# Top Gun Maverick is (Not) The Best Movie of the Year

What's bewildering is when you remember all this lavish, near-religious-like awe is for a sequel to Top Gun,
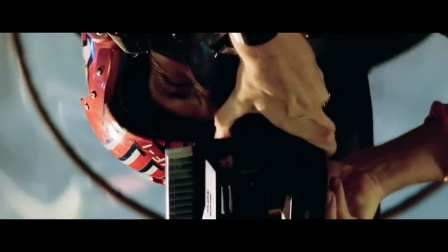a movie that in 1986 seemed the embodiment of everything wrong with Hollywood.
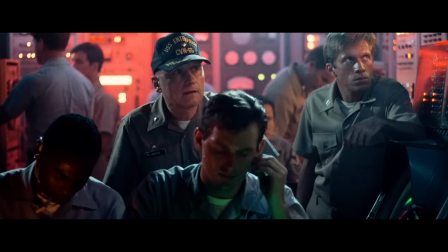The original film was part of a trend in high-concept blockbusters,
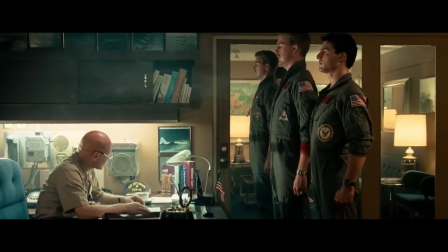films which didn't tell a story so much as they did a premise, and in the case of Top Gun, a rather thin premise at that.
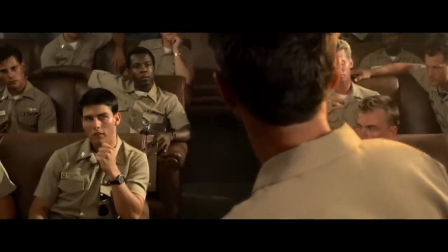What if Tom Cruise went to pilot school and was the best of the best?
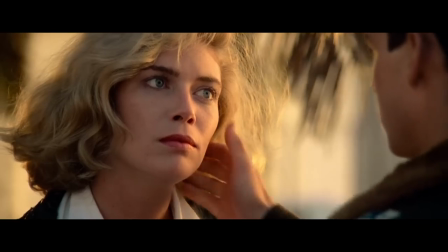Every narrative development is designed to confirm the hero's own innate awesomeness,
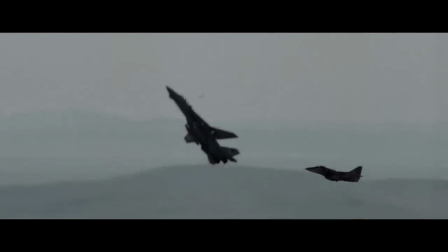a power fantasy all the more odious given the film an unofficial piece of navy propaganda.
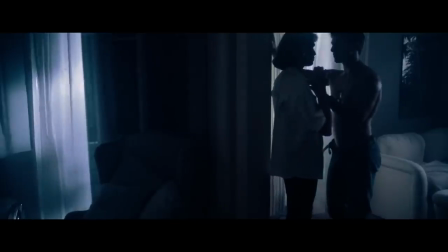The film's slick, hyper-real visual style only enriches the fantasy,
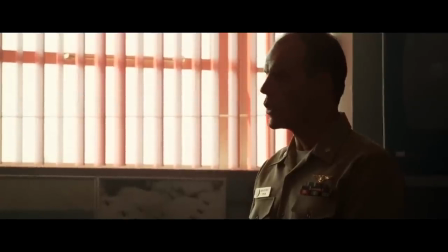with even mundane locations like classrooms bathed in high-contrast lighting,
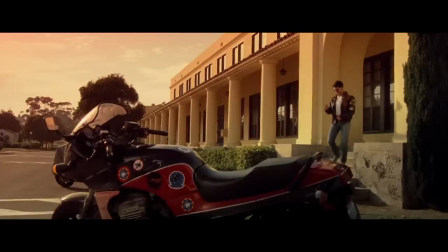bodies glistening with sweat, every frame luxuriating in sensational images.
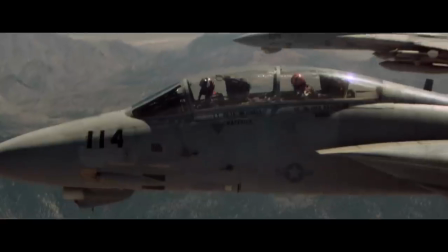Top Gun and movies like it were, in Mark Harris' words, rails of celluloid cocaine,
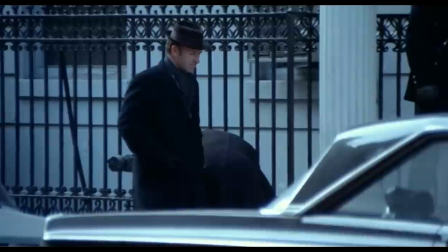and their popularity helped sound the death knell for the moody, morally complex, character-driven cinema of the 1970s.
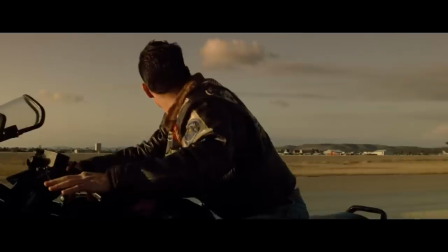That what was once a harbinger of doom has become, in 2022,
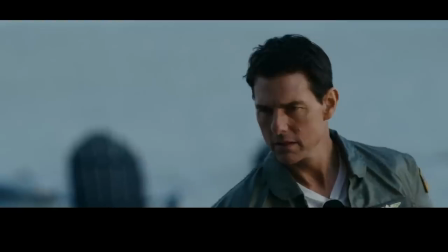a ray of hope is itself telling about the desperate state of contemporary Hollywood cinema.
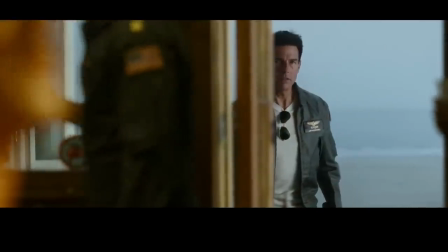But lest I commit myself too fully as a hater, I should take a step back and say that I do like Top Gun Maverick.
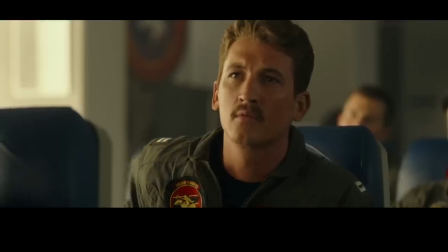In a lot of respects, it's a hard movie to dislike, so careful in its design to thrive as an uninhibited crowd-pleaser.
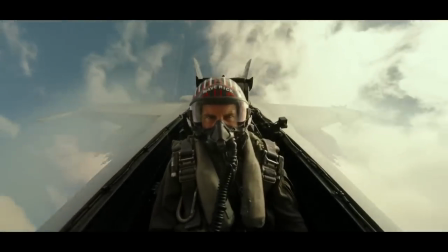Tom Cruise's love of aviation and his adherence to practical filmmaking results in far more viscerally impactful set pieces.
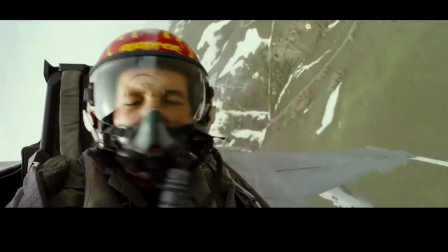To see the genuine effects of G-Force weigh down on an actor who is really
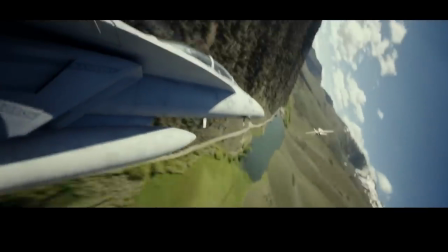in the cockpit of a fighter jet blasting through the skies is palpably thrilling,
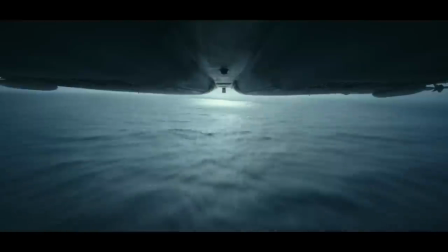and this is combined with a general sense of action movie fundamentals. Each action scene is careful to establish what the threat is,
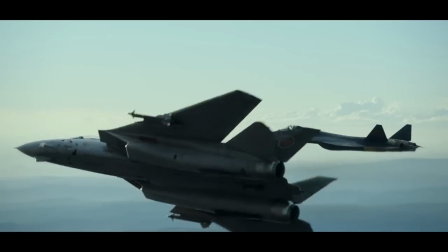build tension, and then release it in a glorious burst of heavy machinery and daredevil antics.
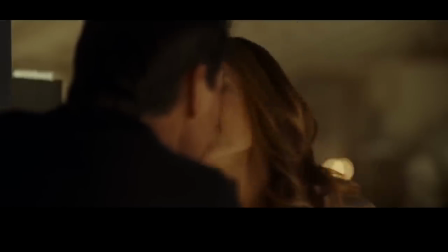Beyond its action, though, Maverick is also a rather complete movie-going experience, balancing high-tech aerial battles with fraught character drama,
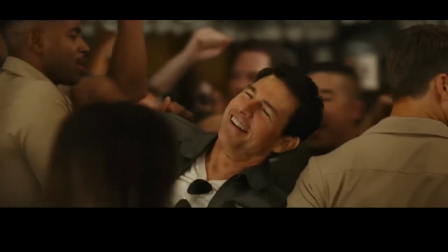a light romance, and a splash of humour which gets its laughs, but never at the expense of the film's drama.
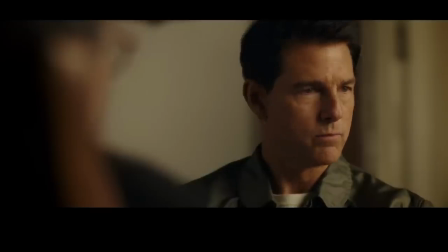There is an unabashed sincerity to Top Gun Maverick. The film takes its characters and world completely seriously,
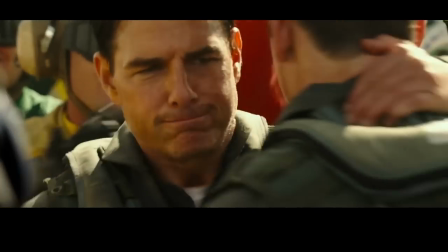willing to sit in the low points, so that latter triumphs are all the more resonant.
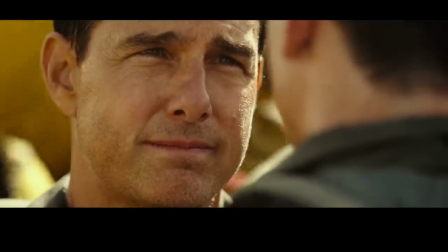A lot of this comes down to Tom Cruise, who remains a movie star with effortless grace,
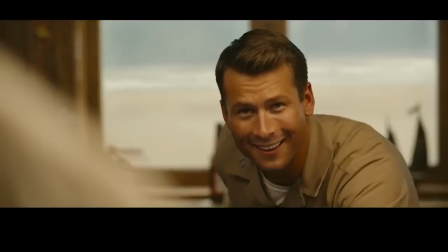but it's also found in the supporting cast, stacked to the brim with talent and charisma.
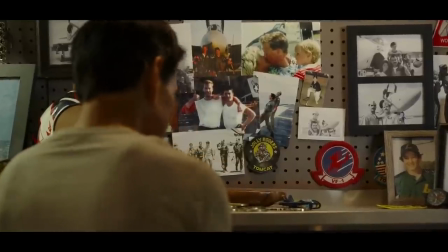In a couple of places, Maverick even improves upon the original Top Gun.
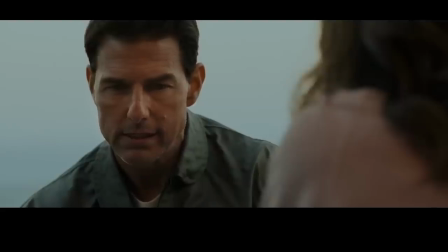For one, Maverick himself has mellowed with age, and this more humbled,
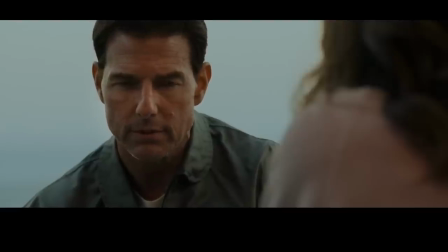more gracious version of the character is a lot more appealing to me than the cocksure brat we met in 1986.
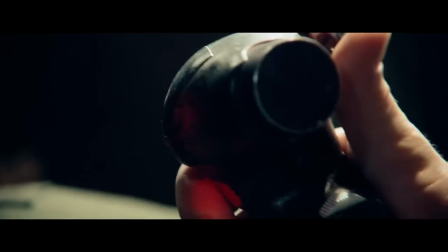More significantly though,
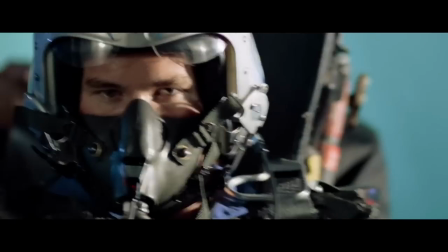the climactic mission is not just a random plot development to give the heroes something to blow up at the end, but essentially the premise of the movie.
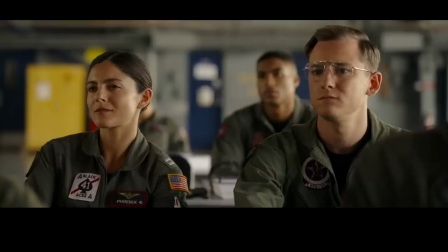Maverick's whole reason for returning to Top Gun is to train a new batch of pilots to undertake a dangerous trench run.
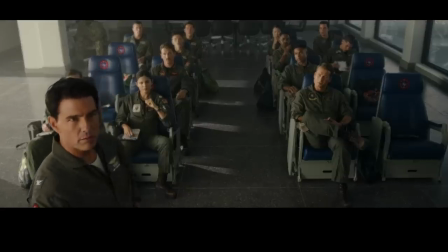Not only does this give the sequel a much stronger sense of narrative drive,
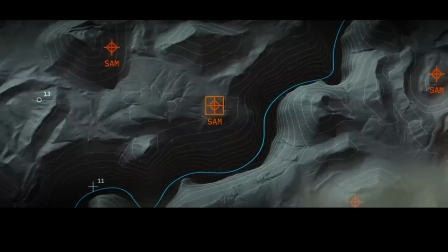it also allows the film to prepare the audience for the climax, just as it does the pilots.
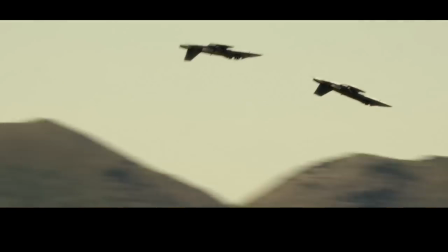Scene after scene communicates in both dialogue and visuals what to expect in the finale,
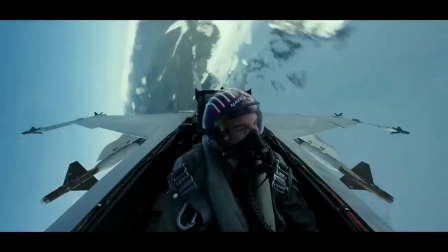so that when we get there, the movie can move forward at ferocious speed without ever sacrificing clarity.